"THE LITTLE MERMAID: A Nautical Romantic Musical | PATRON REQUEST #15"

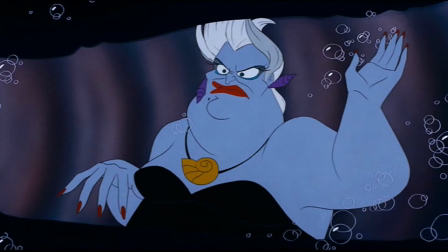When she starts seeing the holes in her scheme, she has the natural instinct to intervene,
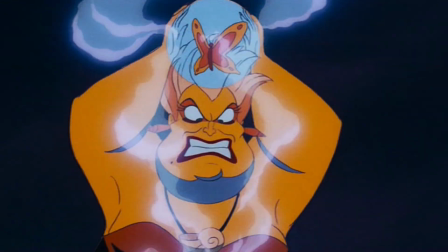proving that she's willing to own up to the flaws in her villainy and is prepared to step in if necessary.
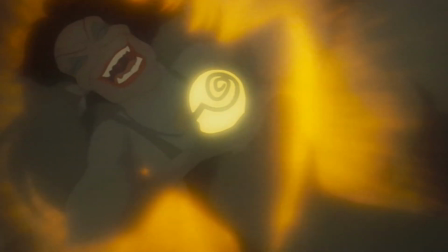The fact that she both takes on a human disguise using Ariel's voice and brainwashes Eric into falling
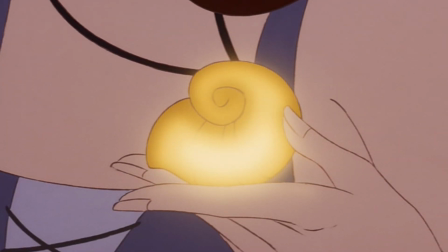for her is a good example of how she knows the evil plan's need contingencies, because anything could go wrong,
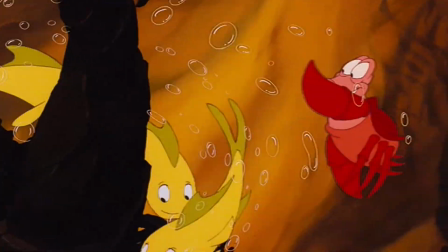and you can't count on just one idea alone to succeed. The Little Mermaid is also a musical, with lyrics by the late Howard Ashman and music by Alan Menken.
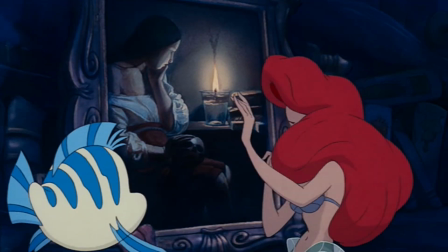Let's go through each one. Part of Your World is about Ariel's desire to be on land with the humans.
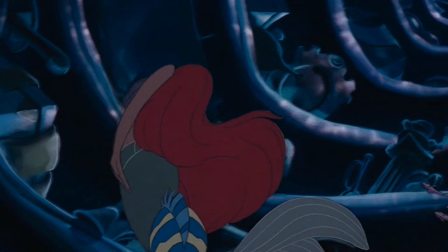It really captures the curiosity and enthusiasm Ariel holds for human culture.
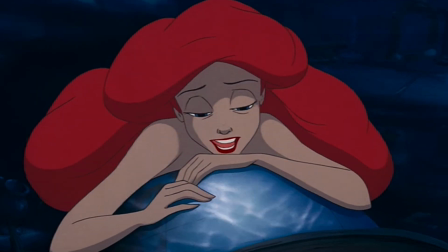I want to be where the people are. I want to see them dancing.
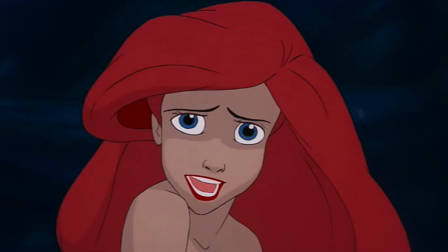As well as her frustrations with her sea life.
Bright young women, sick of swimming.
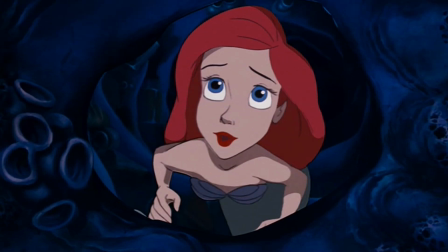It's the heart of Ariel's character, and Jodie Benson sings it with so much passion.
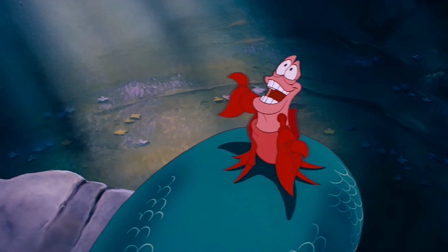Under the Sea is a calypso reggae song performed by Sebastian, in which the crab tries to convince the princess to appreciate the sea.
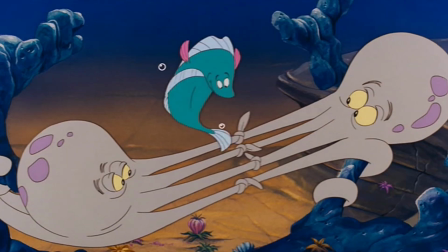It's infectiously catchy, full of inventive rhyming, and makes you want to dance.
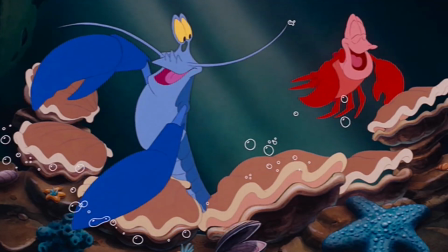Sure, it's the antithesis of Part of Your World, but you can tell that Sebastian means what he's singing.
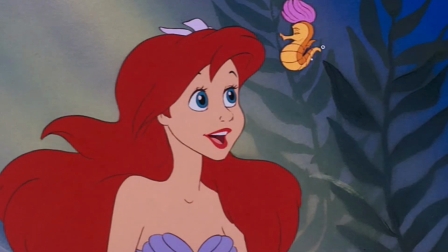Under the sea, nobody beat us, fry us, and eat us in fricassee.
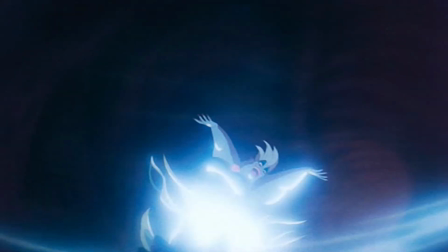Poor Unfortunate Souls is Ursula's musical number, and like with any villain song, it's a blast.
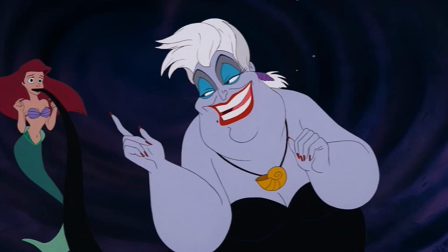Each verse develops the backstory and intentions of Ursula, but it's also great at sounding both creepily sinister and entertainingly fun.
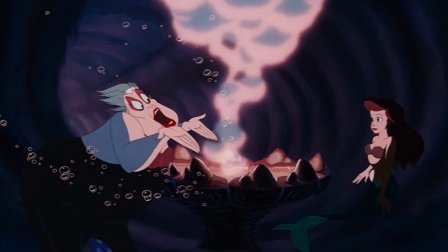Come on, you poor unfortunate soul! Go ahead, make your choice!
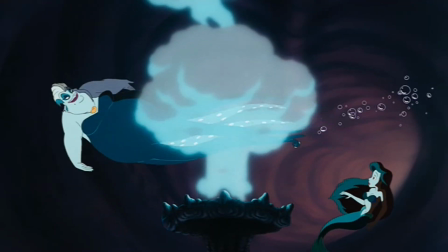It celebrates Ursula's unapologetic confidence in herself and lack of shame, while also seducing the naive Ariel into this witch's scheme.
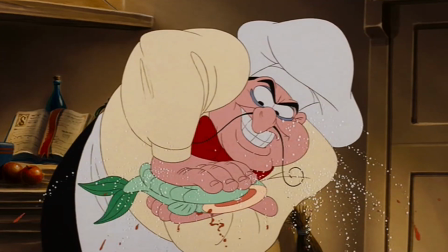Les Poissons may seem like just a goofy filler number while Ariel is being welcomed into the palace,
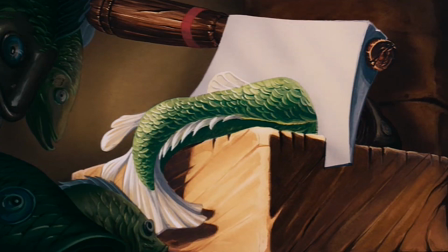but it's also a lively way of addressing the dark side of humanity's relationship with sea life,
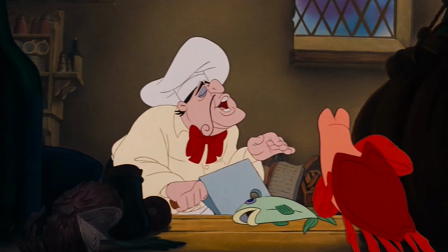which helps show the roots of Triton's fears.
Les poissons, les poissons. Aux écriveurs, I hack them in two.
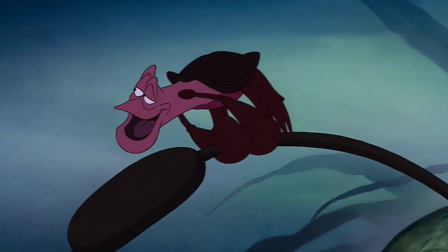Kiss the Girl is a super romantic number from Sebastian, designed to set a mood for Eric and Ariel.
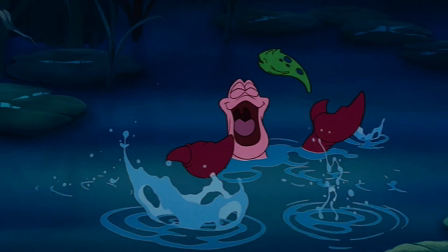While its purpose is to inspire a moment of affection, it's also Sebastian in his comfort zone,
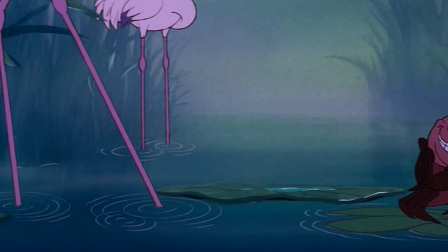letting him conduct music to his heart's content and croon a ballad of love with smooth confidence.
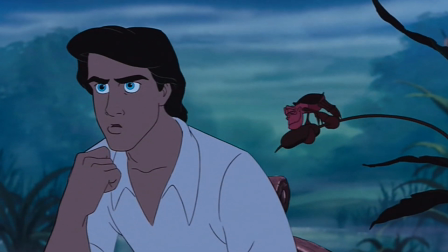She don't got a lot to say, but there's something about her.
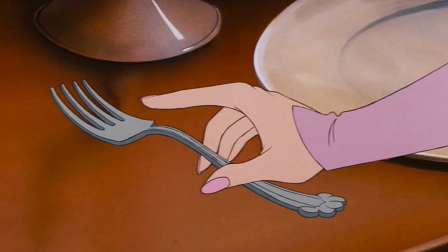When it comes to this film's animation, most praise Ariel's character movement when she loses her voice.
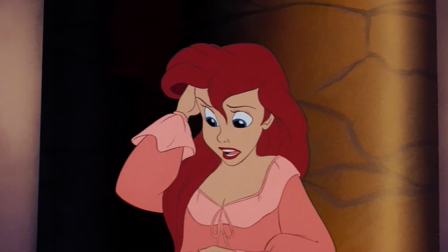While the animation does excel in these scenes because it forces the animators to focus on alternative methods of visual communication,
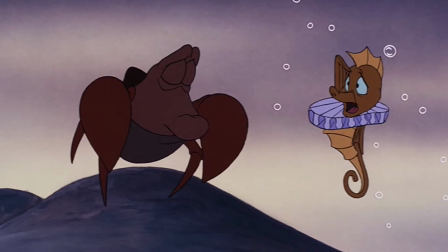I don't think that means we should ignore the efforts put into dialogue-driven scenes.
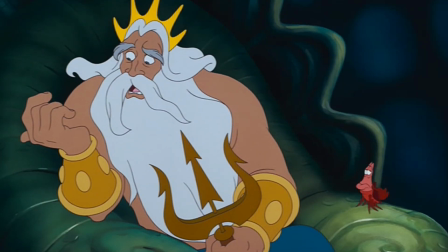That same sense of creativity is shared in scenes where characters talk, with an emphasis on broad expressions or gestures to help aid what they're trying to say.
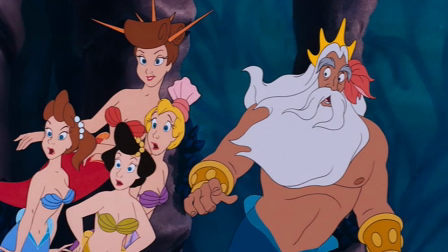So let's give credit where it's due. I also love the colour scheme in this film.
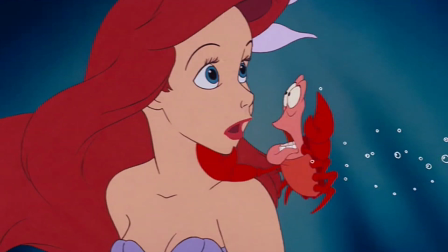It can be tricky to make a movie look colourful without it becoming garishly hard to look at, and The Little Mermaid finds the right colour choices that fit.
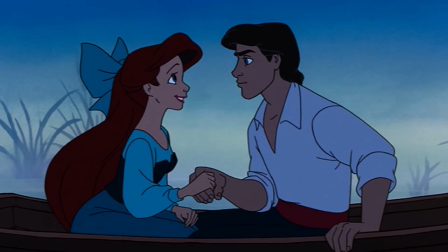The colours are so well thought out that even a dramatic change of lighting doesn't ruin anything.
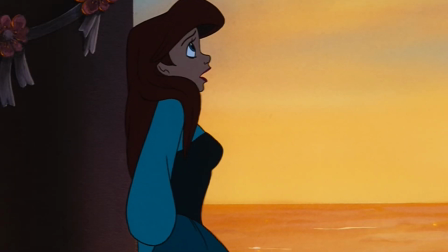That is a sign of good art direction. Now, in spite of all my praise and defences, I have to admit that the film's third act is where things go downhill.
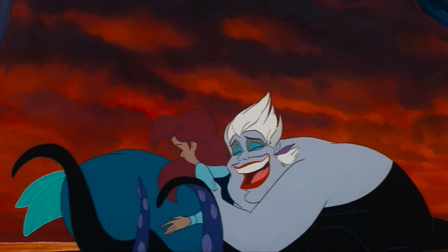Let me explain. After Ursula wins the day, she makes a deal with King Triton,
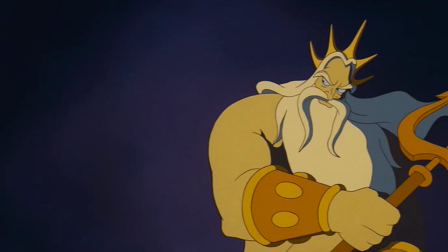Ariel's freedom for His Majesty's all-powerful trident, and he reluctantly agrees to the trade.
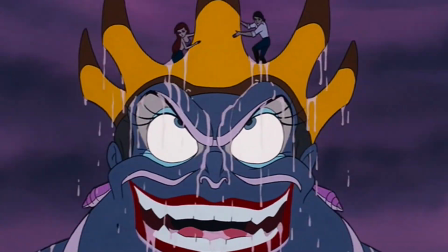Ursula not only grows in immense size, but also begins controlling the ocean,
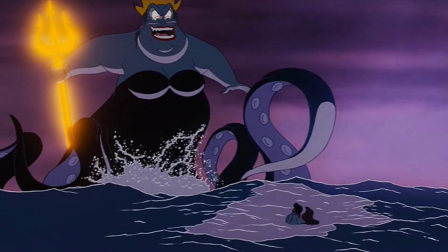a unique power that gives her domination over the entire globe without having to leave her comforts of the water.
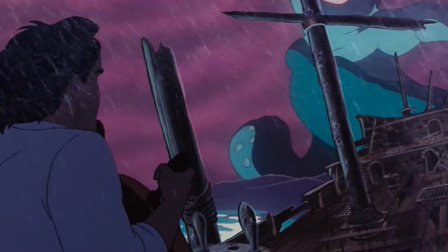However, as suspenseful as this confrontation is, and as much as I like Eric's eagerness to help save the merpeople,
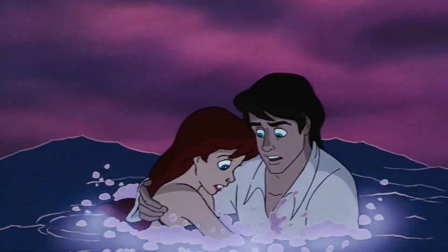proving the good in humankind, the whole battle flies by quite quickly.
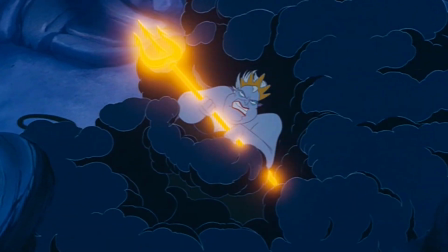Even though it's meant to be the final boss stage of this adventure, Ursula is defeated not long after gaining her power.
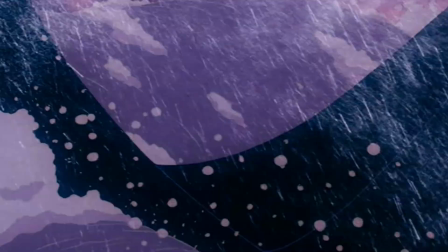It's certainly a very cinematic and visually ambitious hero versus villain finale, but it's also quite disappointing how short it is.